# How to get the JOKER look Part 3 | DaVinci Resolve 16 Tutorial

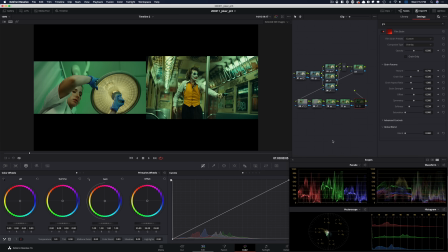[16:45]
Again, it's just we're capturing that vibe. That's what we're going for. And if I turn it on and off, let's just start going through our entire node tree and see where we started to where we ended up.
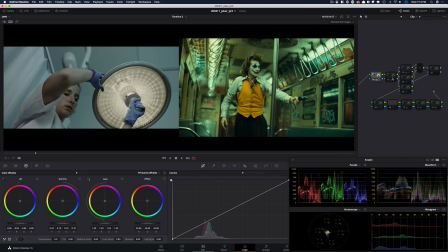[16:58]
So we started with our contrast and exposure. Then we added tons of juice. Then we did hue versus hue and started putting things in this world. And then we did our overall look.
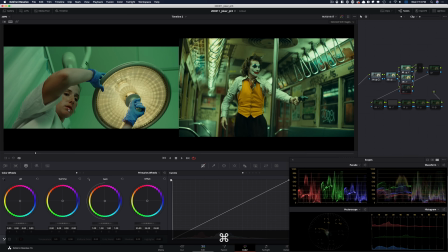[17:10]
That really brought everything together. And then for the skin, I just took some of that life out of her skin and put her in this hue. And we didn't do anything in our look adjustment. And then we went in and created a vignette and pulled her out and then brought everything else down just like we see here.
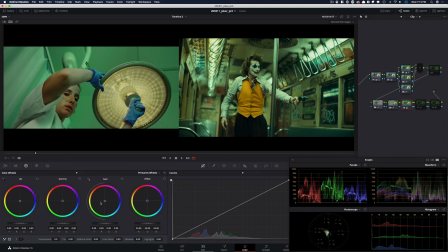[17:29]
In the global adjustment, we barely did anything. And then instead of adding sharpening, we used our mid-tone detail tool to add some creamy glowy effect.
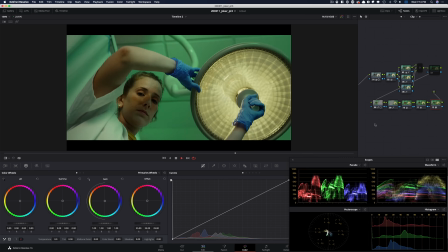[17:40]
And then finally added grain, and let's check out our final look in full screen.
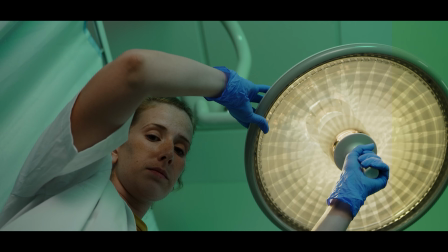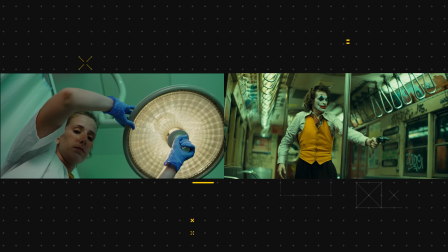I hope you guys had a blast. This was such a fun tutorial to put together. Drop a comment below. Let me know which look should I recreate next. Smash that like button, subscribe to my channel. Please share this with friends. Make sure to check out the link in the description if you want to level up your color grading game. I will see you guys in the next video.